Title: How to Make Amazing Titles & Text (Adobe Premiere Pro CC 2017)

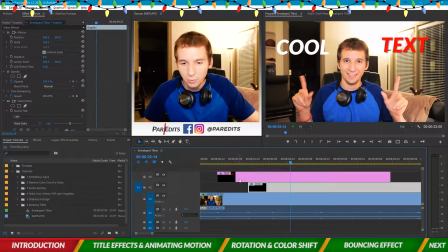They just kind of appear on screen. Now we don't want that. We want them to pop. So let's give them a little animation. So first thing we're gonna do is select the motion portion of our clip.
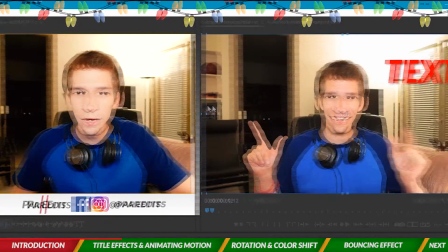So under effect controls, we'll click on motion. And when we click on motion, we see the outline of the actual graphic.
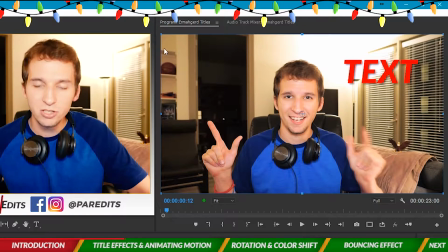So it says text over there, but the graphic is actually 1920 by 1080, which is the sequence setting.
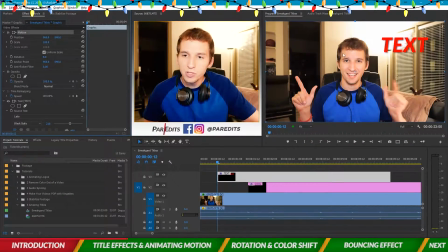So what I care about most here, if I want to make the text pop and like kind of move, I want to make sure it's moving from the right center point, aka anchor point. So we're going to take the anchor point, which is this thing right in the center by my nose, and drag that to the center of text.
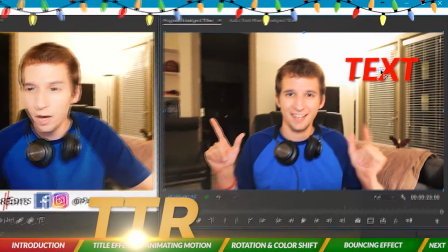And the reason why we do that is I want to make it pop. So I'm going to make it like scale up for a second and then scale back down.
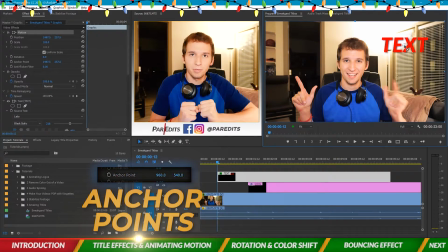But I don't want, I want it to scale up from inside of itself, like from where it is.
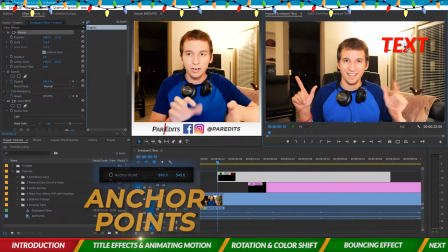Because if I kept that anchor point in the center, then it would have scaled up from the anchor point. It would have looked weird.
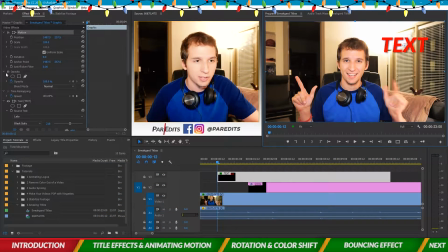So let's go ahead and move that anchor point to the center of the text. Let's go to the very first frame.
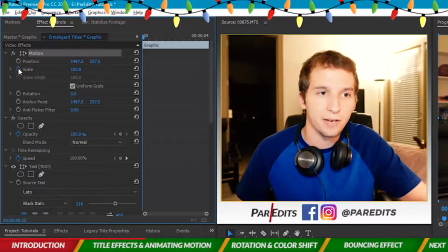Let's click the toggle animation stopwatch to add a keyframe.
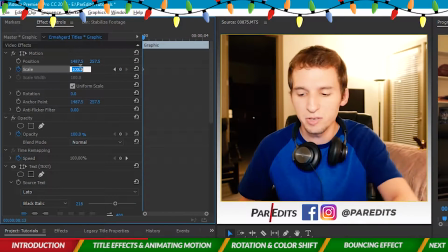Let's move over one frame, boost it by 5 scale points, so 105, so it goes up a little bit, and then move over one frame, two frame, and let's bring it back down to 100.
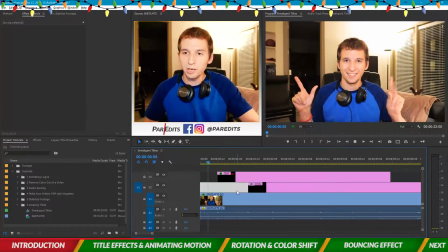So now, what does that look like? When we play it, bam, it's popping text.
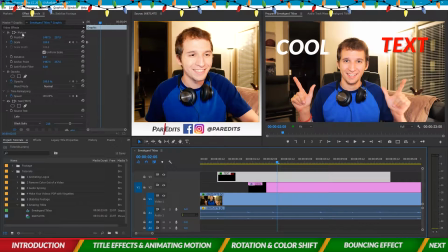Bah, bah. All right, let's go ahead and take the motion, copy that, throw it onto cool, but cool has a different anchor point, so let's go ahead and click on motion, highlight it, and then wherever the anchor point is,
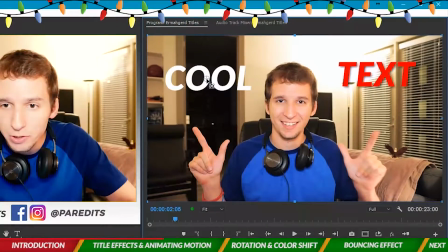okay, so let's drag it from where text is and let's put it where cool is. So now cool is going to do the same thing. Ready?
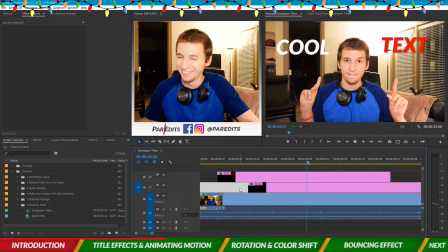And bah, bah. All right, so far so good. We've made some popping text, and this is way more intriguing than just text just showing up on the screen. So now what we're going to do is we're going to have some more fun with this.
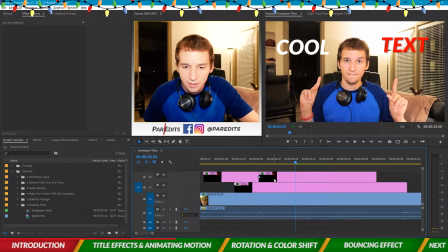We're going to, first it's, we're going to make text turn off and cool turn off.
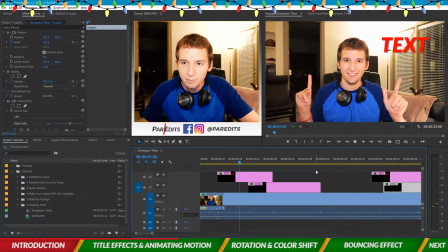So it's like blah, blah, off, off.
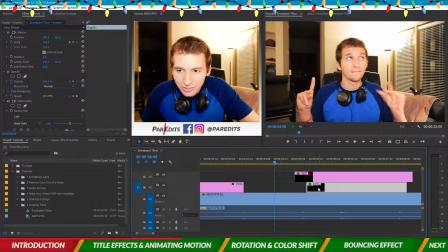Okay. Next snap, we're going to, oh, I think I'm doing it on the text side. So let's go ahead and make it come from the ceiling.
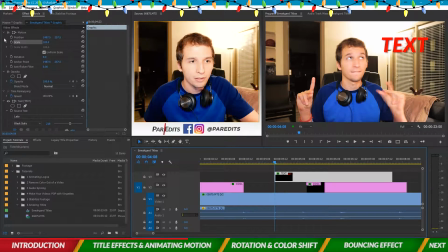So I'm going to turn off scale here. And then I'm going to click the keyframe on, or the animation stopwatch on position.
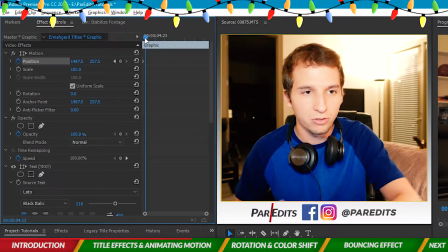And then I'm going to 1, 2, 3, 4, just move it over 4 frames because that's how fast I want it to move.
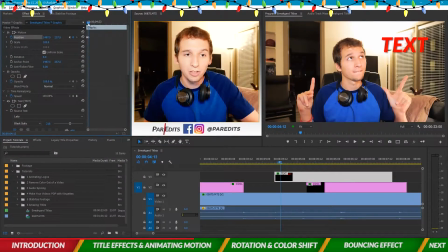And then put a keyframe where it's at again. So now I'm going to go back to the beginning and then drag it all the way up. So now the animation looks like blah. You got to have the sound effects too. It's very important if you're animating text. Bloop, blah.
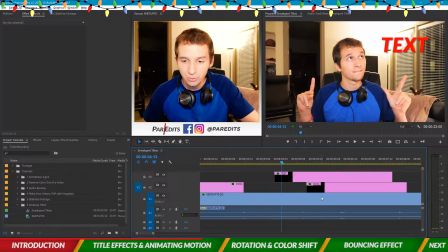Okay, so let's match up the snap here. And let's go ahead and copy that motion, paste it onto cool. So this one comes from the ceiling too. And we don't have to move the anchor point because it has nothing to do with scale. But we're going to scoot it up a little bit more because it's at a different height.
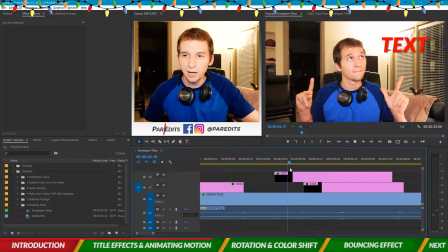So how's this look now? Blah, blah. Okay. We can also ease that in as well, so let's go ahead and click on the keyframe, ease in, click on the other keyframe for cool,
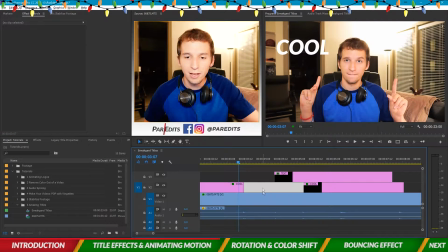ease that in, so now when they land, it's like an easier transition.
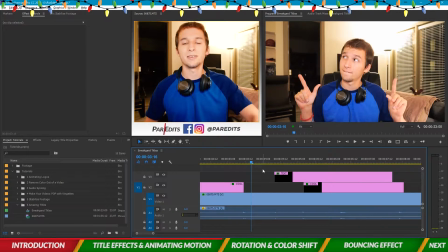Can't really tell because it moves kind of fast, but it's a little bit softer of a landing.
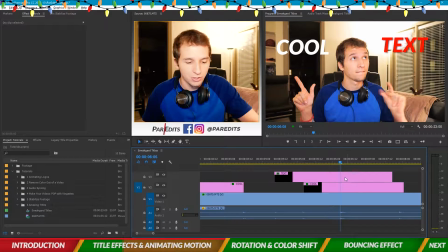Okay, so now we're also going to animate it a different way.